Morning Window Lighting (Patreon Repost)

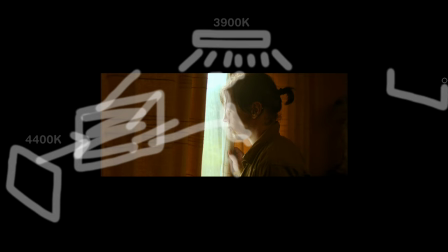Our final light panels was the Astra that was inside the room and that was at about 4400 Kelvin as well and that was bouncing off of the ceiling and
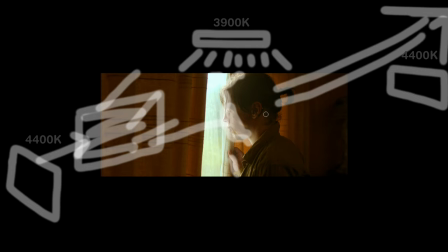coming back and just lighting up parts of the back of our subject his neck his shoulder and it was also giving some extra exposure into the room into the curtains and you can kind of see this lampshade in the background was being lit by that too and the way I saw
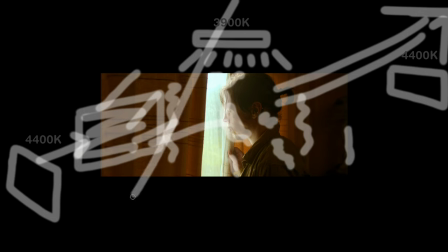this fill light was kind of tying the lighting in together so you could have the sun coming down bouncing off the floor bouncing back into the room and then bouncing off the ceiling again to bounce back so it all kind of makes sense so if we look at this as in a way to
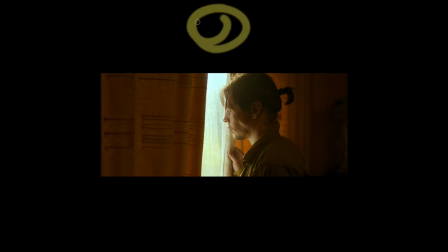realistically represent the light in we've got the sun up here the sun is coming down giving us this backlight giving us this top light giving us this main light in the window but it's also bouncing
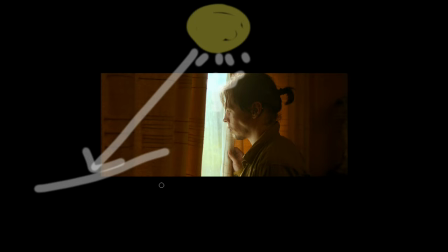down and hitting the floor and the floor as we discussed earlier with the kind of shimmery polyester material could be kind of a bit wet a bit damp and that is bouncing back up into our subject's face and extending our key light and also giving us more light in the room in general and this is
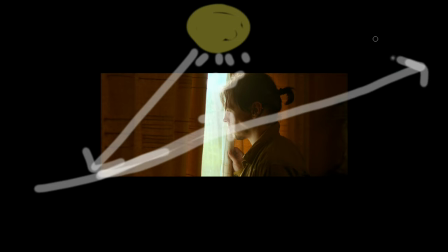also pushing past and hitting somewhere else in our room wall ceiling and that is coming back and providing this other light on our subject and
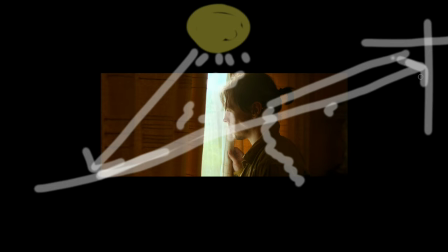a little bit of extra in our room hopefully you've been following this so you can sort of like understand what I just drew you can kind of see how the light all feeds into each other and it's all kind of like a natural representation of how the light would be working in the
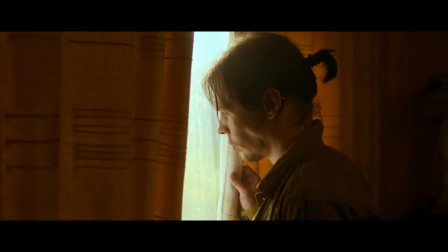scene.
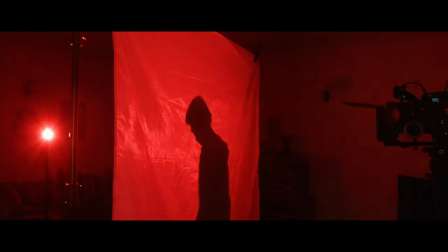Support my channel on Patreon and get extra lighting and shoot breakdowns along with early, ad-free and extended YouTube videos.
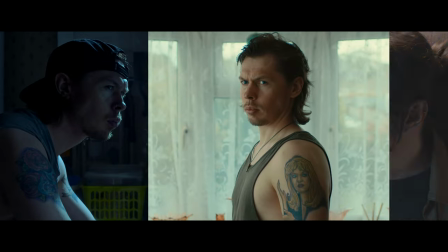I colour grade my work using Dehanser. Use my code Rob Ellis to get 10% off.
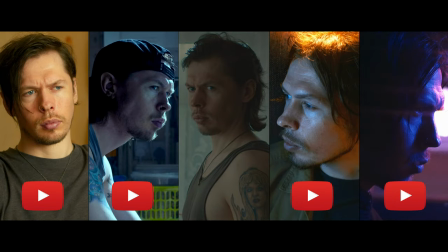Parts 1, 2, 4 and 5 of my Lighting with Colour mini course are on YouTube now,
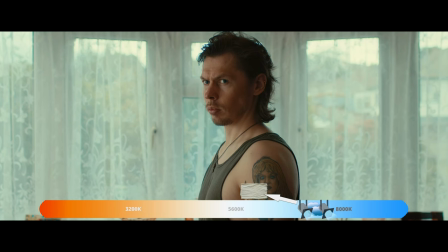but you can also download it all with an exclusive part 3 at my website,
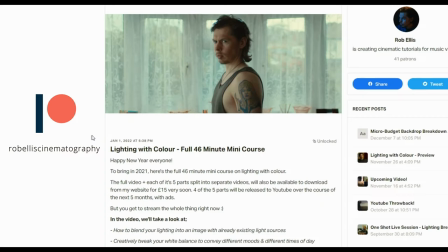or become a patron and stream the 46 minute tutorial in full.
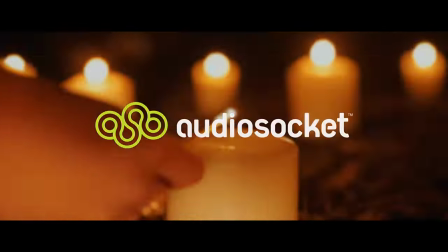I use music from AudioSocket in my videos, click my referral link in the video description and use the code ROBELLIS when you sign up,
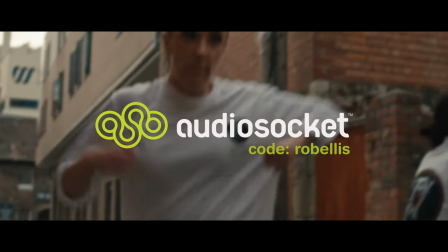for a free month of the best and most diverse range of stock music available.
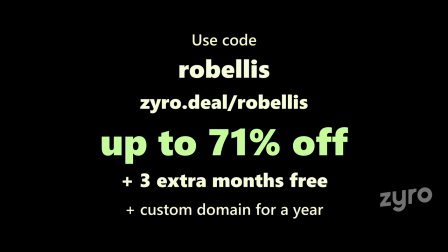Use my code ROBELLIS over at ZYRO to get up to 71% off your website or storefront with 3 extra months free,
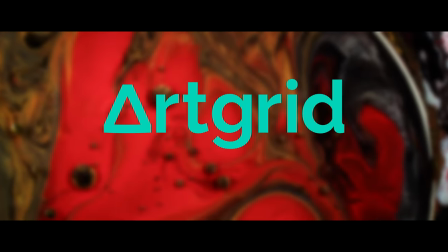along with a custom domain for a year. I use ARTGRID for stock footage. Get an extra 2 months free when you sign up using my link in the video description.